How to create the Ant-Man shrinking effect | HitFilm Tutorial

I'm very pleased to be back for a new tutorial. With Infinity War out on Blu-ray and everybody wondering how that end credit sting from Ant-Man and the Wasp is going to play out in Avengers 4, we decided to return to the MCU for today's tutorial.
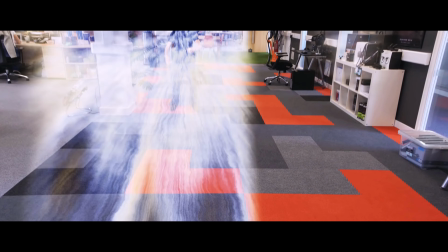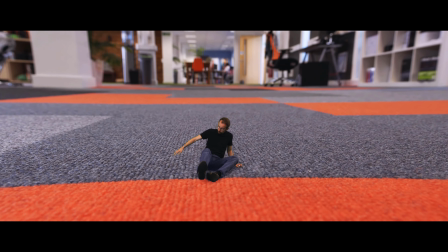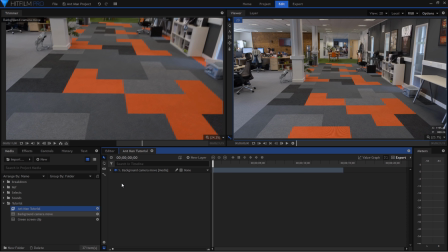[0:27]
Hi, Simon Jones here. So as you've guessed by now, this week we're covering the Ant-Man shrinking effect.
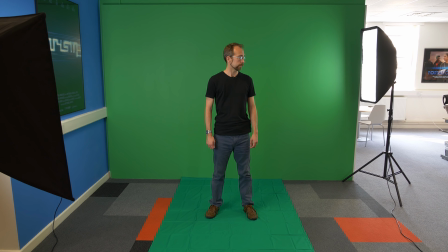[0:34]
Let's break it apart to see what it's made of. First we have the shot of me in front of a green screen, having caught the shrinking device.
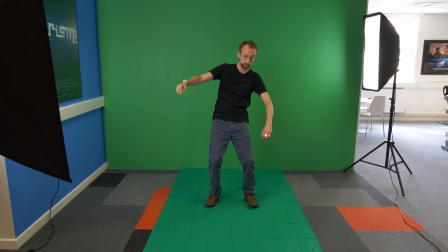[0:42]
I indulge in some hokey, "Oh my god, I'm shrinking" acting, while the camera makes a couple of very strategic moves.
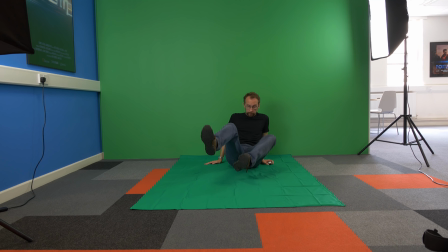[0:49]
Let's check that out again.
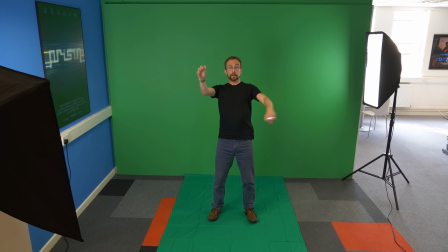[0:50]
First the camera rises up and tilts down slightly as I begin my flailing, then the camera returns back to a waist-high position,
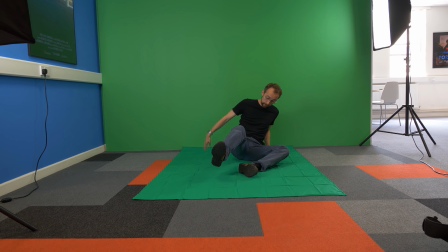[0:58]
and finally the camera lowers down to the floor while I also lower myself to the floor.
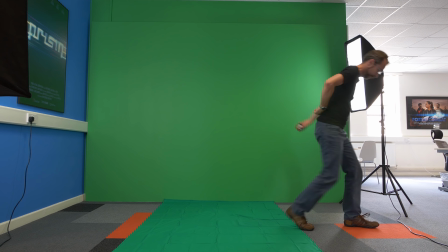[1:04]
I'm 37, this is not a simple thing to do. I hope you appreciate the effort we all go to bring you these tutorials.
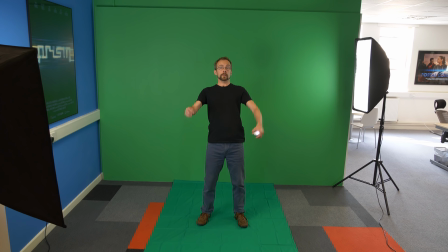[1:11]
In isolation, this green screen shot looks very peculiar.
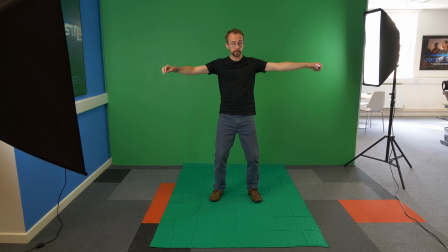[1:15]
The camera move and my timed movements are in fact designed to mimic the perspective shift as I fall,
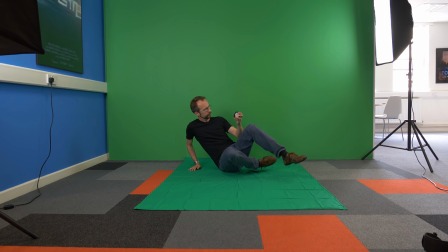[1:22]
shrinking, before hitting the floor with a thud and getting back to my tiny feet.
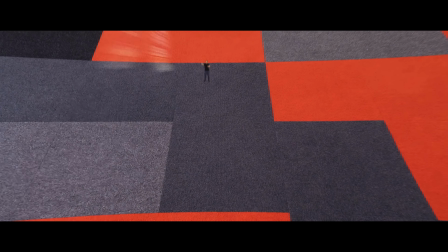[1:27]
This basically avoids having to suspend me or your actor on a fancy wire rig while pulling off a really complex camera move,
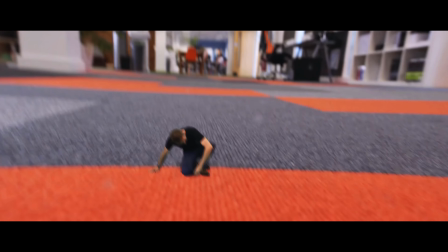[1:34]
which most of us unfortunately don't have the budget for. Once the shot is keyed and the green screen removed, it starts to make a bit more sense. Separated from the original background, the camera move and my physical actions combine to create the illusion of perspective shift,
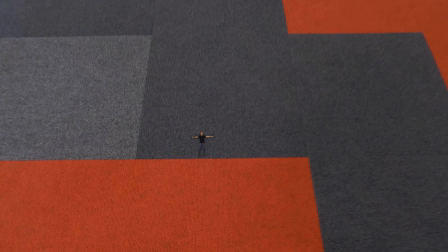[1:52]
as if I'm moving around in freefall. The addition of the background plate gives a completely different context to my movements.
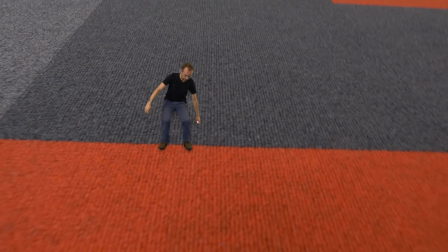[2:00]
The camera move here has major perspective shift going on throughout.
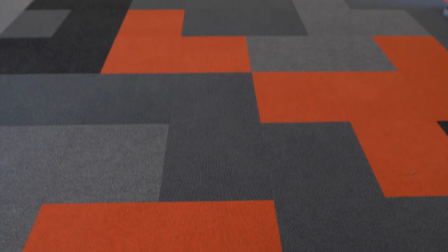[2:04]
There are all sorts of different approaches to handling this, depending somewhat on what tools you have available and the specifics of the shot you're trying to pull off.
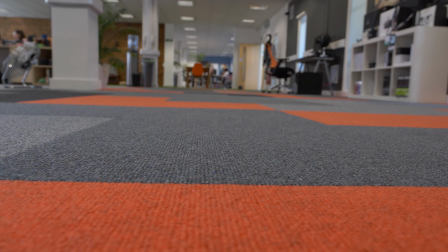[2:13]
Although you could go with a fully 3D solution, I wanted to keep the shot within the grasp of HitFilm Express users,
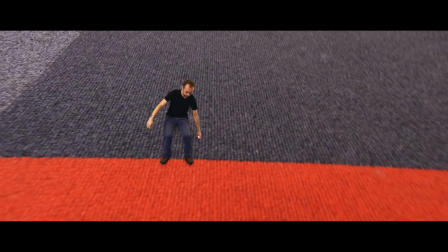[2:20]
so the shot is actually 2D all the way through, albeit with a few 3D particle effects thrown in.
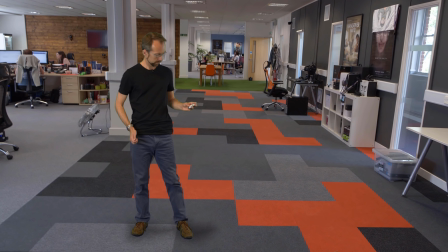[2:27]
At the beginning of the shot, the green screen layer is tracked onto the floor, but once the shrinking begins,
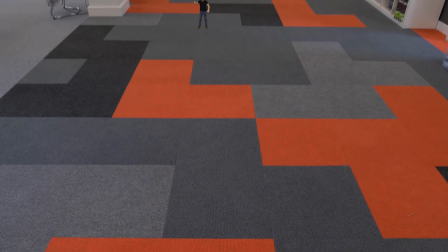[2:33]
it turns into an animated layer, which is designed to match the movement of the handheld camera,
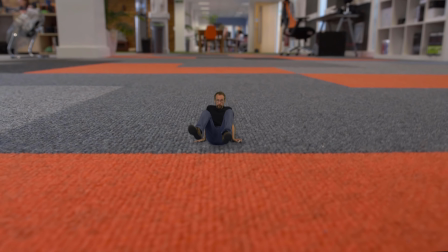[2:39]
before then settling back into the landing when I'm tracked back onto the floor again. On top of this, we have a particle simulator generating the trails, and another particle simulator providing some atmospheric dust particles once we're down on the floor.
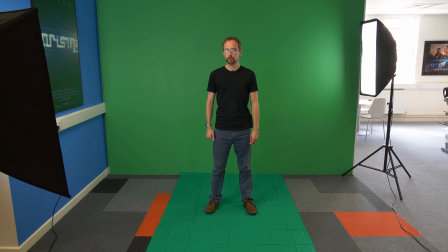[2:55]
We do have a project file to download with some clips so that you can follow along and give this shot a go yourself. Check the link down in the notes.
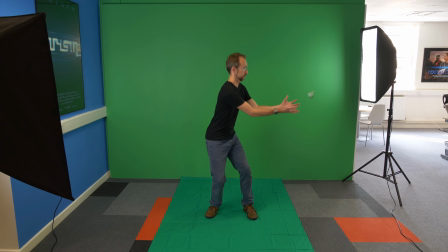[3:03]
I'm not going to go into the keying of the green screen element in much detail because there are literally a million billion tutorials about that kind of stuff.
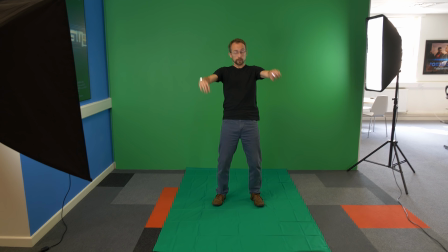[3:11]
One quick detail I will point out though is that we had to shoot this green screen shot handheld
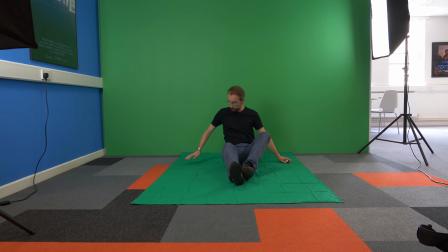[3:17]
because it was the only way to get the kind of camera move and perspective shift that we needed,
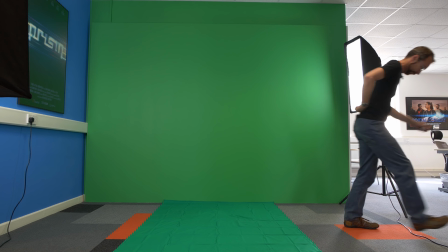[3:22]
especially the bit right at the end where we lower down to the floor. As such, it has handheld wobble to it.
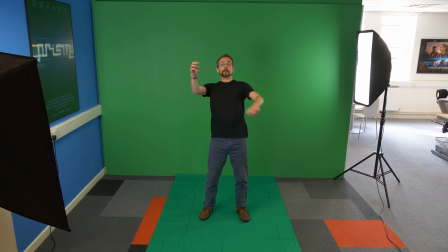[3:28]
This makes compositing it into another handheld shot potentially a little bit tricky.
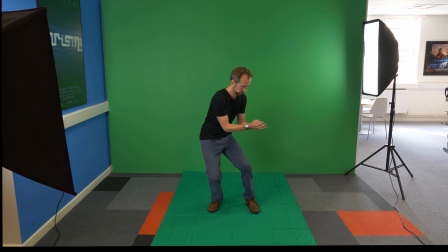[3:34]
So before keying out the green screen, I tracked and stabilised the shot.
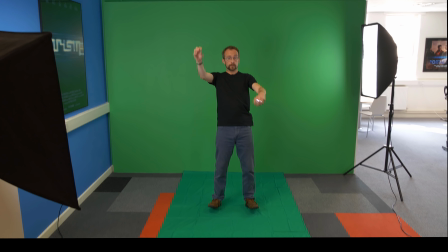[3:38]
This meant that after keying, I had a rock-solid, stable green screen layer to composite into the background,
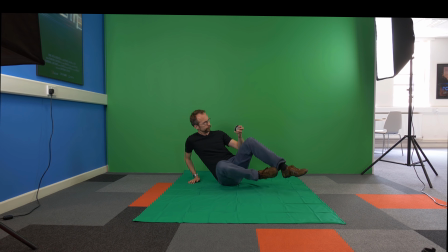[3:45]
as if I'd shot it on a tripod, but still retaining all of that camera movement. Alright, first up, let's have a look at how I tracked the shot.
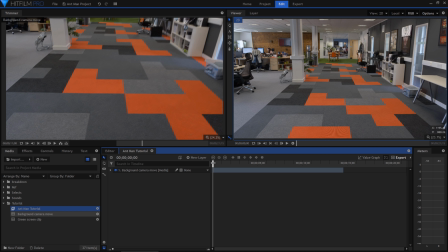[3:53]
I created multiple tracks for different parts of the running time. To begin with, I opened up the track section of the background layer and clicked the small plus symbol to add a new track.